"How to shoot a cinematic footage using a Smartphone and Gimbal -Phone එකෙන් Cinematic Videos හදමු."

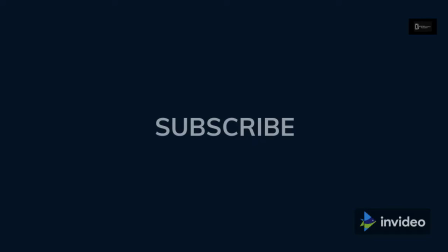2s
Hi, if this is the first time you are watching my videos, make sure you hit the subscribe button below.
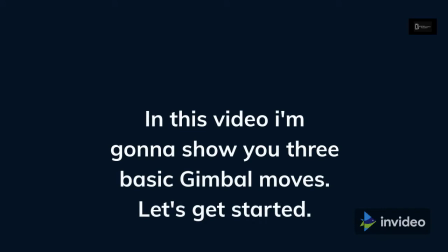9s
In this video, I'm gonna show you 3 basic gimbal moves, so let's get started.
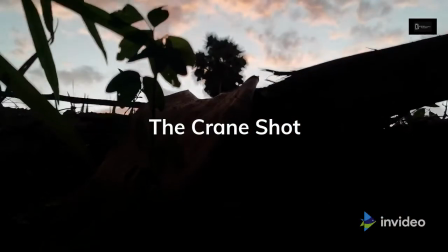14s
The crane shot. Crouch down with your camera close to the ground, use something in the foreground.
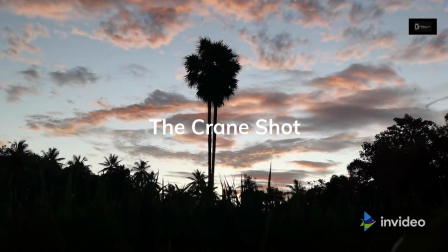21s
Lock up your gimbal and focus on the subject or the focal point, lock your camera exposure and focus.
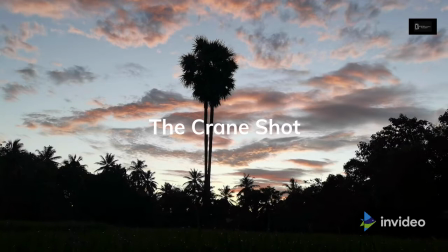27s
Then slowly stand up or move your camera up. This can be used to reveal your subject or location at the very beginning of your video.
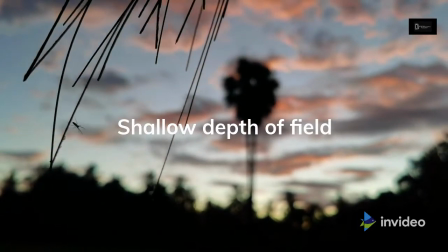37s
Shallow depth of field. Select a foreground subject as the focal point.
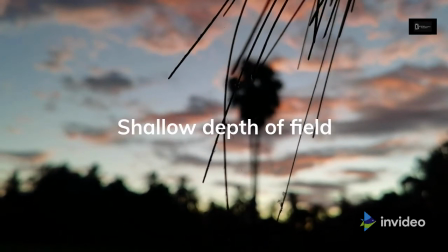42s
Tap and hold to lock your focus and exposure. And press record, move your camera towards left or right.
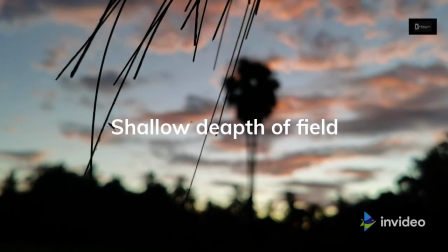49s
You will get a perfect foreground view with a blurred background.
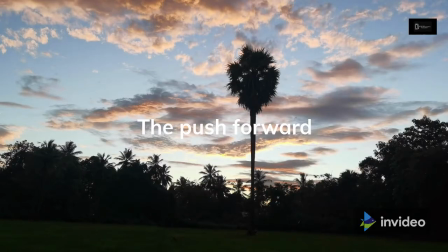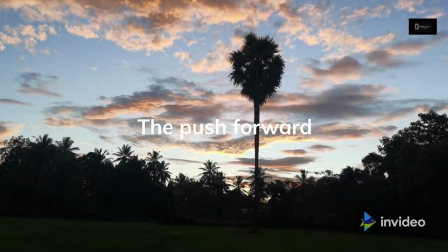58s
The push forward. This is a very simple and classic gimbal move.
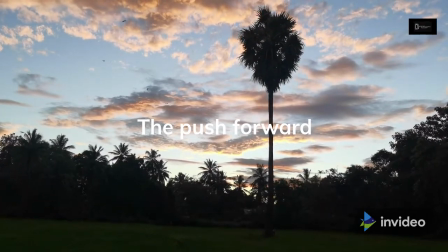64s
Point your gimbal forward, lock your focus and exposure. Then walk forward with a nice and consistent pace.
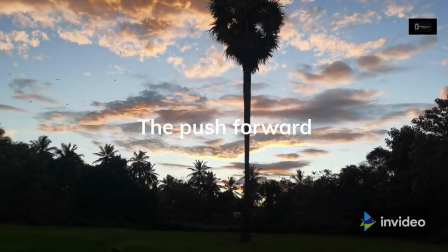71s
A flat and level surface is ideal for this shot. Now, we edit this footage together with music and color grading.